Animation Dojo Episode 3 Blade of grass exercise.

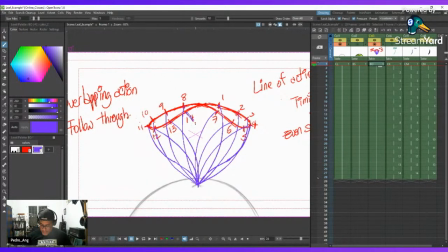492s
So by the end, you should end up with this weird flower shape, right? It kind of makes no sense, but if I turn on the animation, let me bring the opacity down.
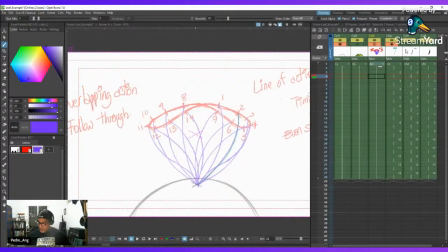You see, you gotta have something to look like this.
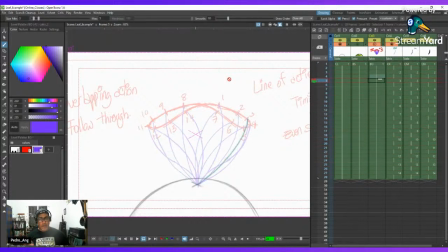526s
Like every exercise, I recommend you to do it several times so you can grasp the concepts, right? So remember, it's not really simple like this.
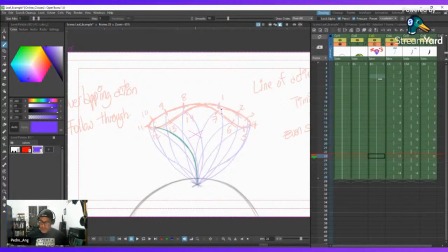539s
Some people find it very complicated to grasp this exercise, but it's mainly the blade. Right now, we're only doing the center of the blade of grass. The blade goes in one direction. You see 1, 2, 3.
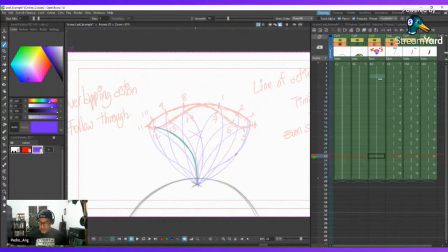555s
Up in number 4, you get the new direction from the bottom and traversing up. So you get the bottom going in the new direction, the top of the blade still going in the same direction, and then drawing 5 is the new direction.
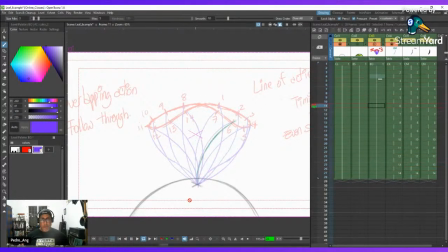571s
And then you should have like a very smooth transition. All right. So once you get that down, the second task within this exercise is, let me just get rid of this so you can see, you already have like the center of the blade of grass going.
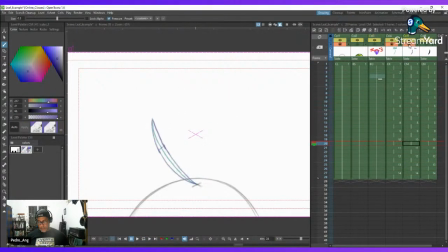592s
Now you need to get the volume of the blade of grass. So basically, you're going to find add volume, and then you're gonna measure with your fingers or with whatever you can use to allow following the center of the blade, getting the volume going,
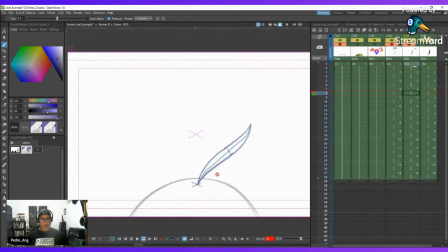613s
right? And then you should get the blade of grass going, right? This should be like a rough animation of the blade of grass. If you get it up to this point, that's really cool.
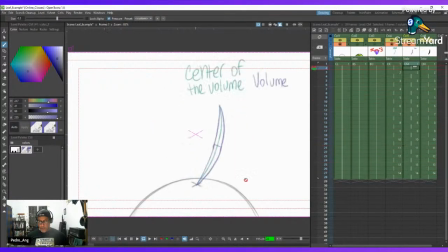632s
But I mean, whether it's Open Tunes or the software of your choosing, you better start like learning how to clean up your drawings to give it a more finalized look.
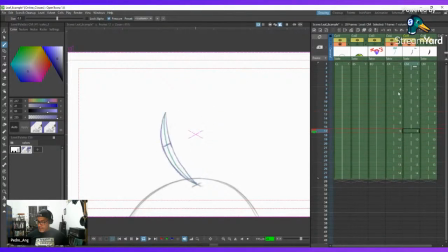647s
So in order to do that, like I already did an example. Let me just get down.
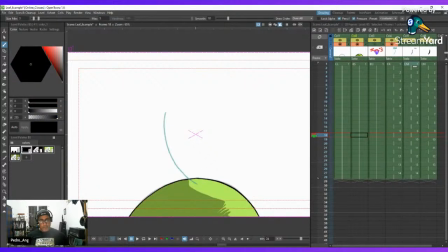654s
I cleaned up the mound. And the cool thing about OpenTunes is that you can use paint buckets. So paint buckets allow you to change the color. For example, I don't like this like really black edge. So maybe I want to do something that looks softer. I can go in here.
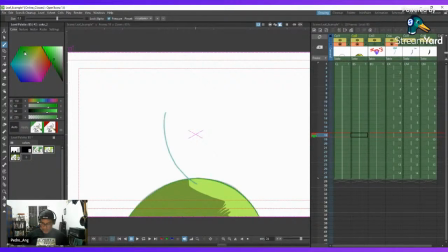673s
Let me see. Yeah, I can go here and maybe look for a shade of green and just make it darker. Maybe we're looking for something like that. That's the advantage of using OpenTunes.
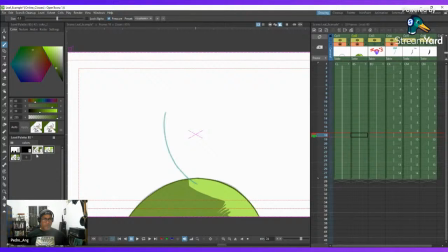687s
Like you have paint buckets. I think Toon Boom uses paint buckets too, and maybe TV Paint. Like I used TV Paint so many years ago, I can't really remember. But yeah, like you can use paint buckets, and you have different brushes.
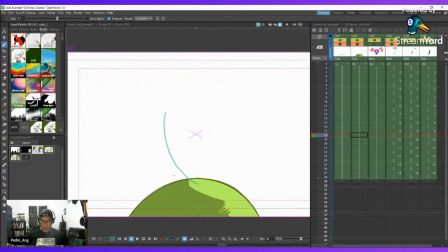703s
For example, here I use an ink brush to basically finalize. It gives you like a cleaner line. And on this one, I use a sketch brush over here. So yeah, like this is more going in depth into the software, and I really don't want this class to be about that.
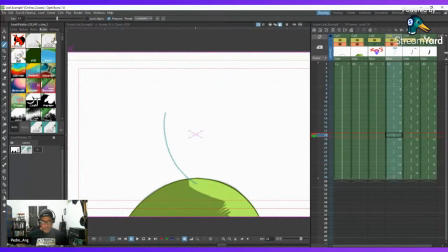721s
But yeah, like basically just play around with your software, see what it offers you, and that way you can make your animation look cleaner.